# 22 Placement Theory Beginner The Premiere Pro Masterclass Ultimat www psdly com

Ladies and gentlemen, the first course which you are going to have inside of the Animation Masterclass for Premiere Pro is going to be revolving around placement theory. And placement theory is just a bunch of different things that I want to teach you guys so that you guys can develop the skill of putting things together in a scene and making it look really, really good. And initially, over the last year of running Ultimat Editors, I learned this. Initially, I thought that most editors would know what a good scene looks like and how to replicate it. And this is just because the way that you understand as editors, understand what good things look like, what a good edit looks like, is by consuming content online. And the more content you consume, most of you guys are subscribed to, other editing channels. And the more you consume of that content, the more you see what good scenes look like. The way you understand what a good scene looks like is if you just compare it to what those edits look like. And I'm talking about, like, if you watch, for example, a Tom's Project video, or if you watched a video of Iman Gaji and you saw an edit there and you were like super inspired by it, that would set up the standard for you for what looks like a good edit. So naturally, I just thought that a lot of editors would already have that, but it seems like we should go through a few functions in order to teach you guys what a good scene setup looks like. And that's why the first thing we're going to dive into is the placement theory. So what even is placement theory? Placement theory is just a set of kind of rules that we follow when it comes to editing that just makes scenes look better. There's a way to place things and size them in a scene that looks very cheap, and there's a way to place them and size them that looks very luxurious and high quality. And so the first question that we have today is, what even is placement theory? Well, placement theory, what you're about to learn, is just a bunch of these rules that you guys can follow when editing videos, and you guys can keep in the back of your head. And these are going to help you place things that look, place things in a way that looks much better and set up scenes that look way higher quality. So first thing I want to talk to you guys about is the rule of thirds.
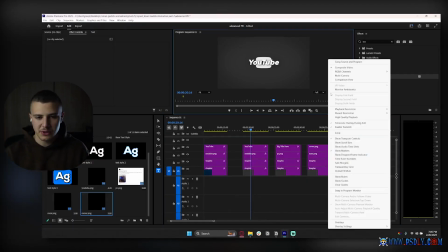1:47 So what I'm going to do is I'm going to click on my wrench tool. You don't have to do this. I just want you guys to follow through with me so you can understand it.
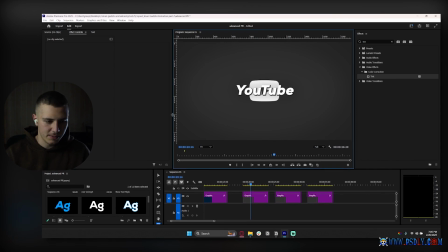1:53 And I'm going to add a few guides here just so that we can just show you guys this quick example. Okay, so I'm going to make my scene a bit bigger, and I'm going to add a few guides here. So we've already got 2 guides. So let's just go ahead and, oops, why do I have that?
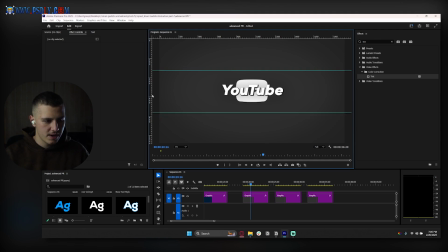2:07 Let's go ahead and just realign these so that they are correct, like so. And let's go ahead and realign these so that they are correct, like so. Okay, so what I have in front of me is the 3x3 grid. And the 3x3 grid is a very common grid. This is a grid that consists of 3 squares which are all equal.
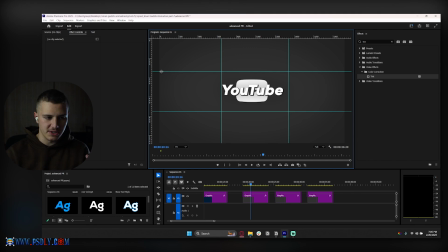2:26 And the way that this is useful is it shows us a top line over here, which is this line here, and it shows us a bottom line here, and it shows us 2 horizontal lines. The way that we're going to be using this is we're going to be splitting it into different zones. So this is your upper third over here. It's these 3 squares up here. So I quickly just want to show you guys. So my object right now is in the upper thirds.
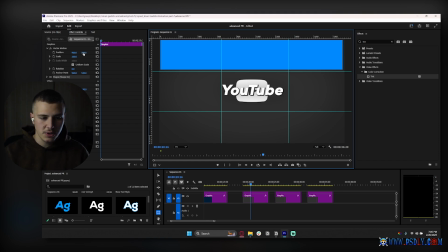2:45 It is these top 3 squares right now. The lower thirds are these bottom squares over here in the bottom.
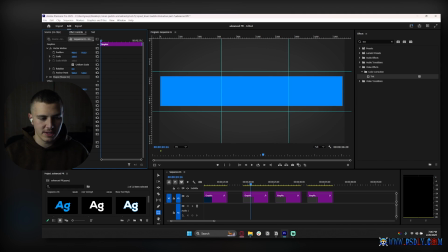2:51 That's what lower thirds look like. And this is your middle, right? So this is your, I think they call them middle thirds or whatever it's called, right? So this is your middle of your screen. And all of these serve different purposes, but I just want to quickly show you guys the naming.
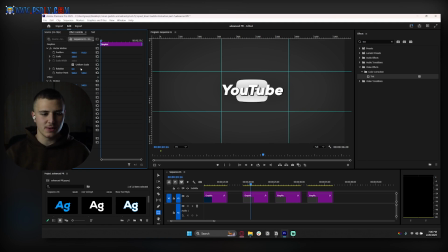3:04 And let's go ahead and just get started with this. The first thing you guys need to understand is that the way that the 3x3 grid is helpful for us is it allows us to put things and use it as a kind of a metric or a measure to put things on the screen and make them look very appealing.
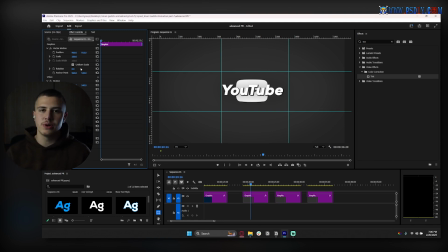3:19 And that's basically the best way to put it together. The thing about this is that when a viewer looks at a scene, their eyes automatically go to these 2 points here. It's this point up here and this point over here. I'm going to quickly draw these out so you guys can understand. They automatically go to these 2 points over here.
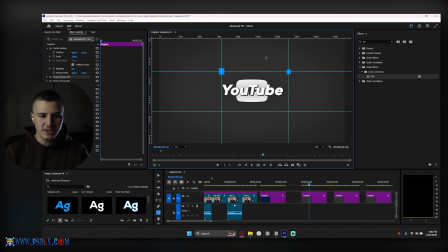3:34 That's why whenever we have speakers on the screen, we always keep their head around the center of the screen and in the top line.
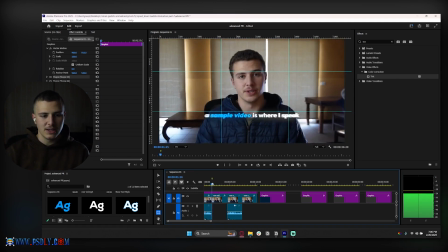3:40 If you guys check it back over here, like when I'm editing and here I've got a zoom in, the reason the zoom in works so good is because my eyes are close to this line over here. Obviously it's not perfect, but my eyes are close to this line over here. So you notice how using this line helps us get the viewer's focus.
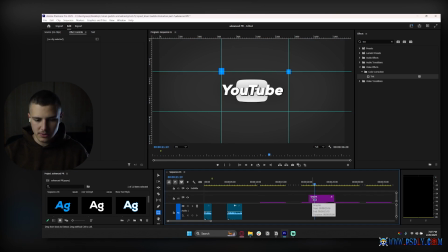3:56 So the first thing you just need to keep in mind is that the viewer is always going to be focused on these 2 lines, on these 2 dots over here. So whatever you want your viewer to focus the most on, put it always in the center right here. The center of the screen is where all the focus is, okay?